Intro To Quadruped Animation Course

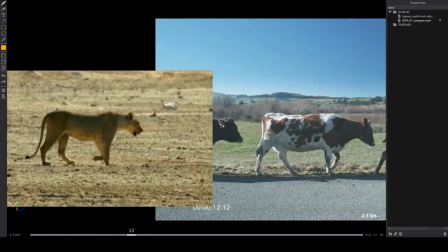2236s
Sometimes you can even have a bit more leeway.
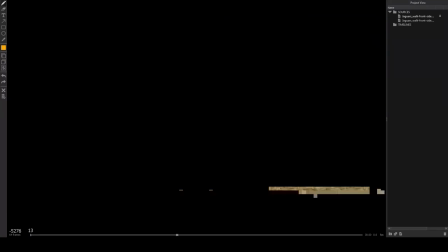2240s
The axis that I find gets ignored the most, I'm going to open up this one,
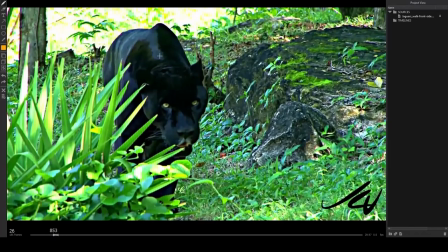2246s
is this axis, the twisting. This one gets the side-to-side nose. That also gets not ignored, but not done correctly. So I'll go through both of them very briefly.
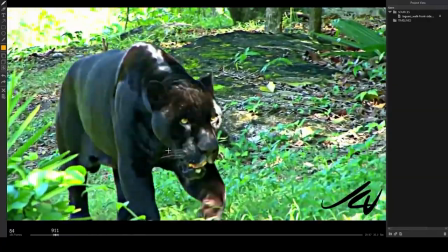2261s
The nose swinging left and right, it absolutely happens, but I find a lot of animators tend to go overboard in their cycle so if you have a cycle where the
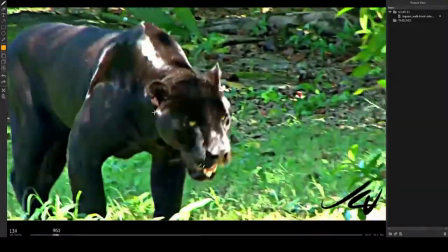2269s
nose is drifting too far left and too far right it just feels unfocused especially predators predators have very stable heads in general their
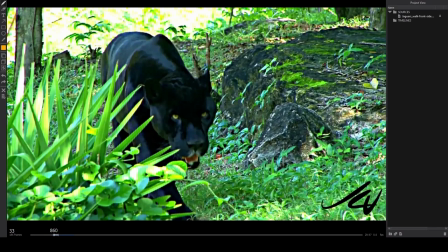2277s
eyes tend to stay parallel to the ground when they're moving it doesn't matter what they're doing they tend to stay parallel um because they're focused on a target right and you'll notice herbivores like i noticed with the cows before they have a lot more range of motion sometimes um but this left and
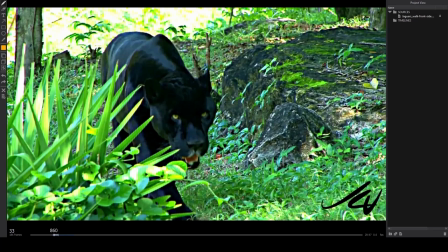2292s
right turning sometimes tends to get overdone because animators want to feel a little bit more in the head and i don't feel that's the way you need to bring in more life into your head absolutely put it in there there's little sort of moments where that could definitely be appropriate i find what's
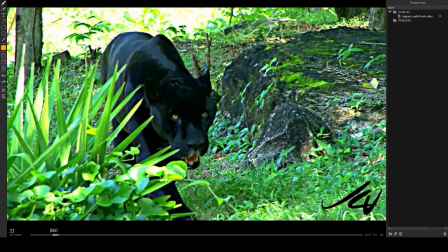2305s
underused and needs to be put in more is this tilting this tilting adds a lot of free weight it adds a lot of impact a lot has
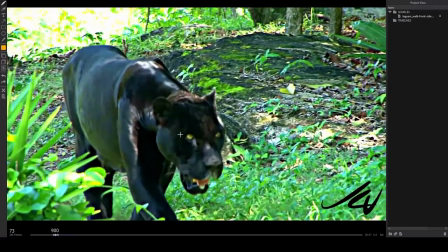2312s
a lot of complexity which really happens so as he swings over his right leg i got there a subtle tilt he sort of tilted away he
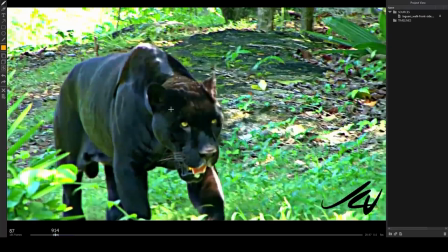2319s
sort of dragged a little bit towards where he's heading then he sort of straightens out and as he swings over there there's a little bump down and a bump up in
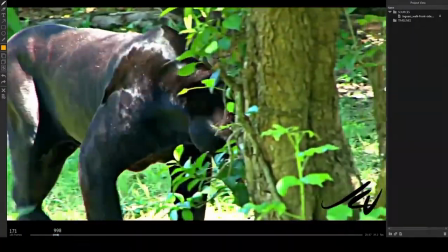2327s
this axis um it's totally adds a lot of value to it i think it's totally it's difficult to understand sometimes when people
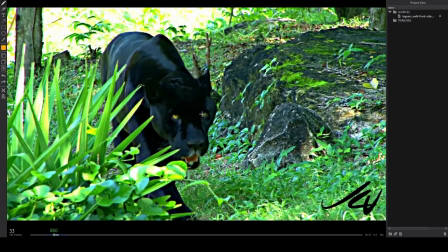2335s
are looking at the reference i tend to look at the eye height to see if the eyes are the same height you know parallel to the ground that gives me a sense of if the head is neutral or if this eye is lower that is higher than the head is tilted but sometimes you might not get a good angle on the eyes. You might be more profile. And so the other thing I look at is the tips of the ears.
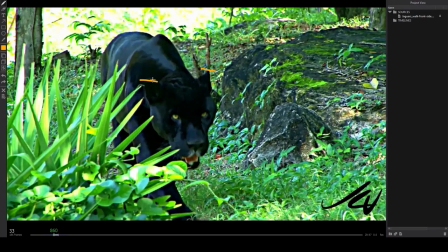2354s
I try to see the height of the ears. Here I can clearly tell that this ear is a little lower than that ear. So he's likely tilted this way, even if it's not super apparent in the eyes, which it actually is. That's another good indicator of trying to understand the tilt. And the idea is not to replicate it perfectly if it's not appropriate for your shot,
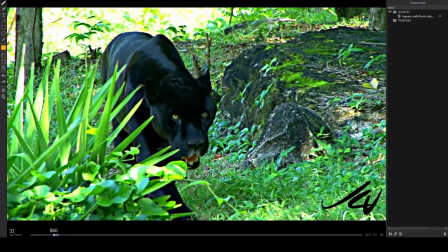2372s
but it's to look at all three axes of head rotation in any reference you find, including unrelated references. You could start a walk cycle with a main reference and then I tend to have little small references for details, foot swing, foot plant.
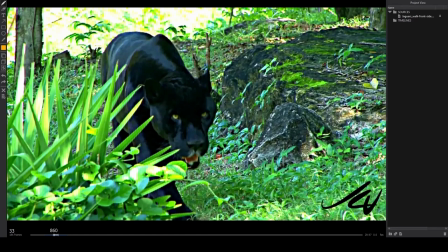2385s
Depends on what I want to put in there. But look at all three axes of motion. Try to understand what it's doing and see what little tidbits you can pull out and put into your animation. It'll really help it feel fleshed out because like I said at the beginning, a simple head really hurts a very realistic animation.
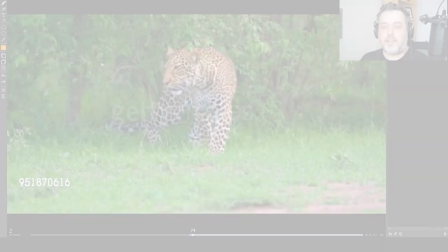2402s
It needs that little bit of fuzz, a little bit of complexity to be pretty cool. In this video, we're going to be talking a little bit about side-to-side animation.
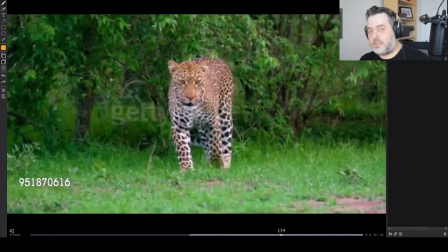2409s
Side-to-side animation, left and right, as they shift from leg to leg, is really important in walk cycles.
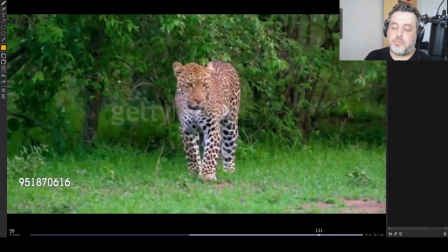2415s
It really helps to sell the weight. It becomes less important as you start getting all the way to the fastest gate, the gallop.
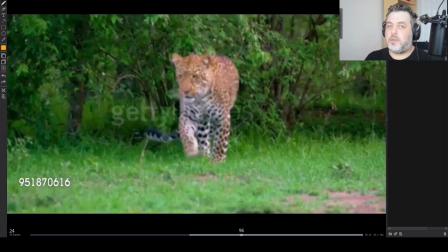2420s
In a gallop, you absolutely want to have a little bit of side-to-side, but if you put too much, it starts to make the animal feel inefficient and off-balance a little bit.
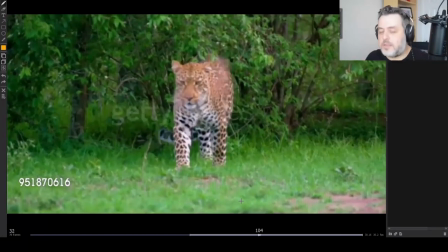2428s
And in real life, they're much more streamlined than that.
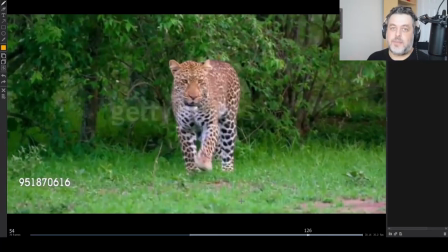2432s
um my philosophy on side to side is to keep it tight and subtle i don't find it looks good
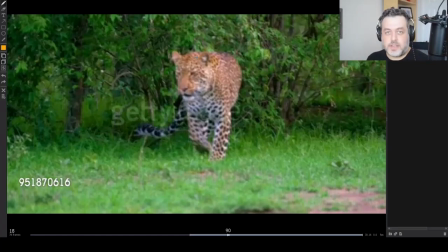2439s
for something this size let's say like a regular sized animal not some fantastical creature to have too much left and right period the amplitude should be reduced but also to have it too floating where it's kind of evenly going to the left and evenly going to the right i focus on the
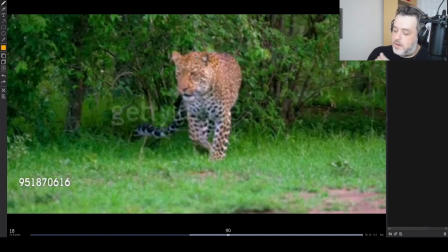2455s
moments of impacts i want to make that moment where it takes the weight on the leg and it shifts over, I want that to be read. I want that to be seen or felt. The shifting back over to the other one could be a lot more subtle. It could be disguised a little bit in the movement. I hope that makes sense. The moments I focus on are here.
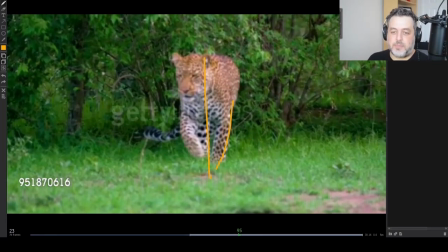2473s
I would say that this here, the animal feels a little more balanced and it's starting to shift over. If you track this dot, you can clearly see it's shifting over and that's a little more subtle.